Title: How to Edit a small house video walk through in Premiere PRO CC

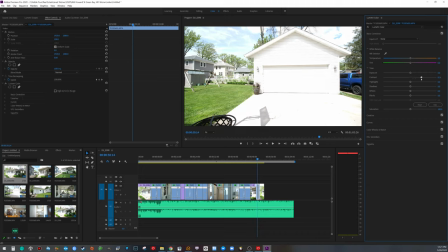(37:16)
And real quick, instead of copy and pasting, we will do contrast, bring highlights down, whites. There, we need more detail. Then actually highlights can come up a little bit. Saturation definitely needs to come up.
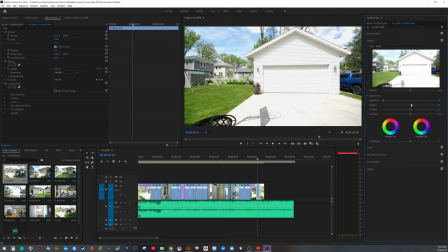(37:33)
And let's go to sharpness, five-ish, vibrance. And here, where are we at right there? Let's grab, copy,
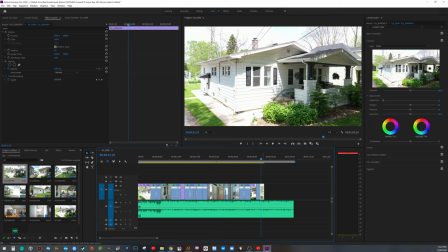(37:52)
and we will paste on this last one. Okay, and then one of the final things I like to do is I create an adjustment layer.
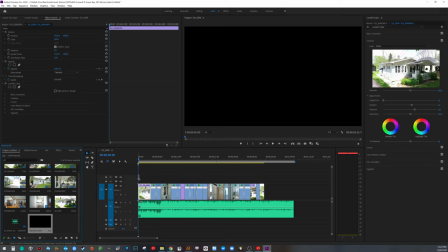(38:08)
And I grab that adjustment layer, I put it right up here.
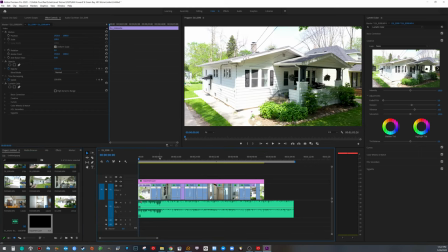(38:11)
I bring it to the beginning, to the end, and then usually in the beginning, I start it right away. We will go to effects, I will type in crop. I will drag the crop over.
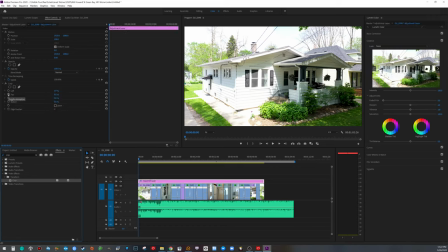(38:28)
I will hit the little watch. That's what I think it is, like a stopwatch. It's a keystroke of the top and the bottom. Then I will hit the space bar. I kind of feel it out.
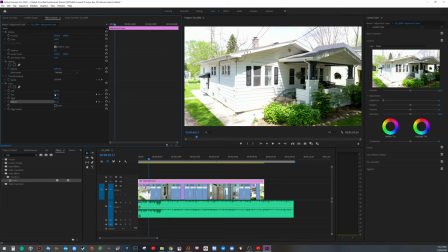(38:44)
It's for the first clip. And right before the first clip is over, then I put about 10% of a crop down.
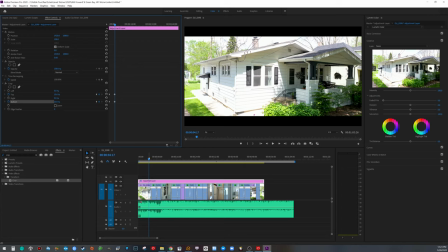(38:51)
And that gives that kind of cinematic, anamorphic look.
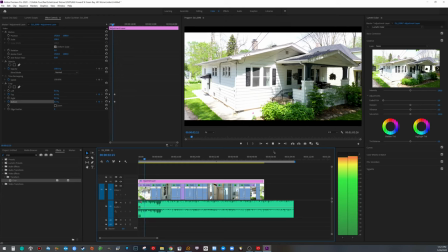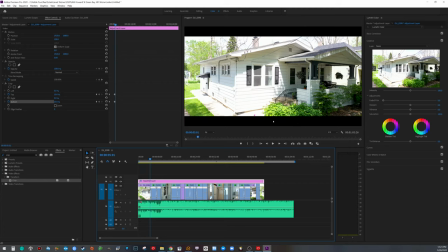(39:01)
And that way you can actually put logos, you can put addresses, you can put stuff right in the bars then, and then it's not in the way for advertising of showing the final image there.
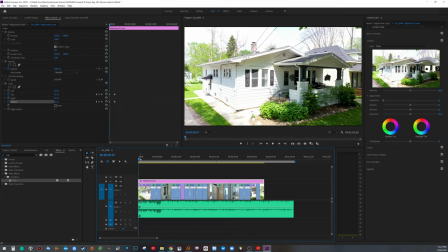(39:14)
So the other thing I will do then is I will grab
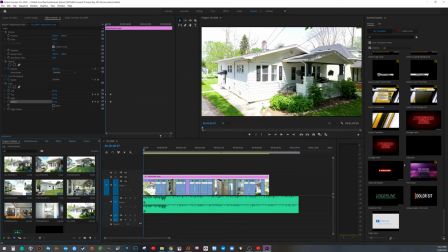(39:20)
a graphic to show the address. In this case, I tend to use this one. And we'll grab the address up over here.
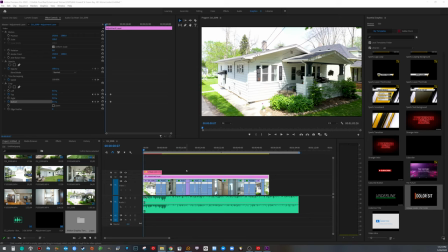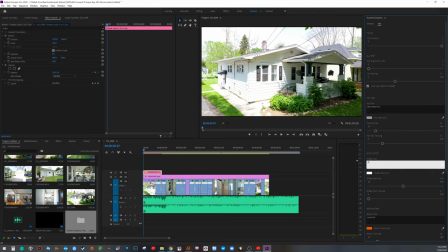(39:42)
...866 Howard Street. Green Bay, Wisconsin. I don't use that line. We'll go to bar.
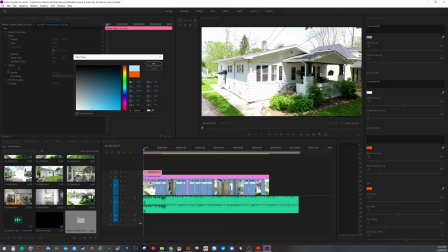(39:56)
And this is where you can play around with colors and stuff. Let's just do that and see what that looks like.
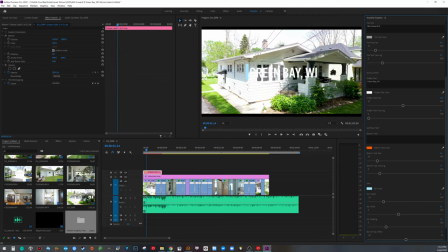(40:01)
So, okay, so obviously white on white, you can't really see it very well. So let's,
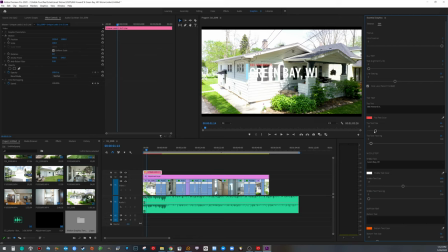(40:15)
try that red. The tracking, I like to take it down and then bring up the size. And then same thing, I like to bring actually the size down of the city, but have the city a little bit bigger. Let's change that to, I don't know, I'm just getting 80s creative here.
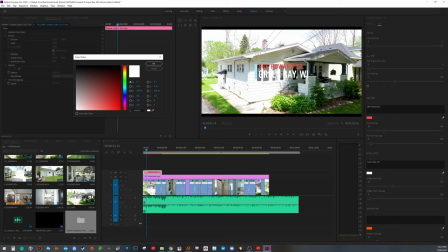(40:35)
So let's see what the colors could look like. I wonder what green looks like. If I do like a weird funky Green Bay, green for Green Bay. I don't know. I don't know if that's gonna work out. Let's try.
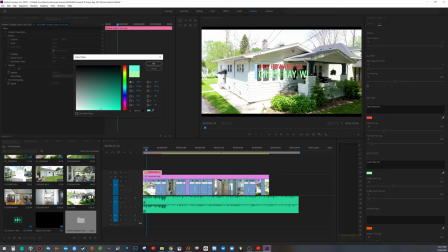That little blue. And the other thing I'm probably gonna end up doing here, let's copy this, because then I like to have it as a sandwich.
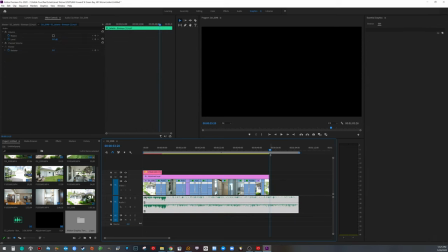(41:06)
It's in the beginning and I put it at the end.
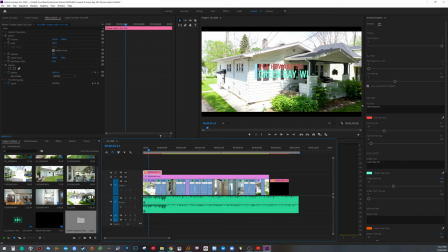(41:09)
So here at the beginning, I am going to probably move this somewhere. So might actually just put it here.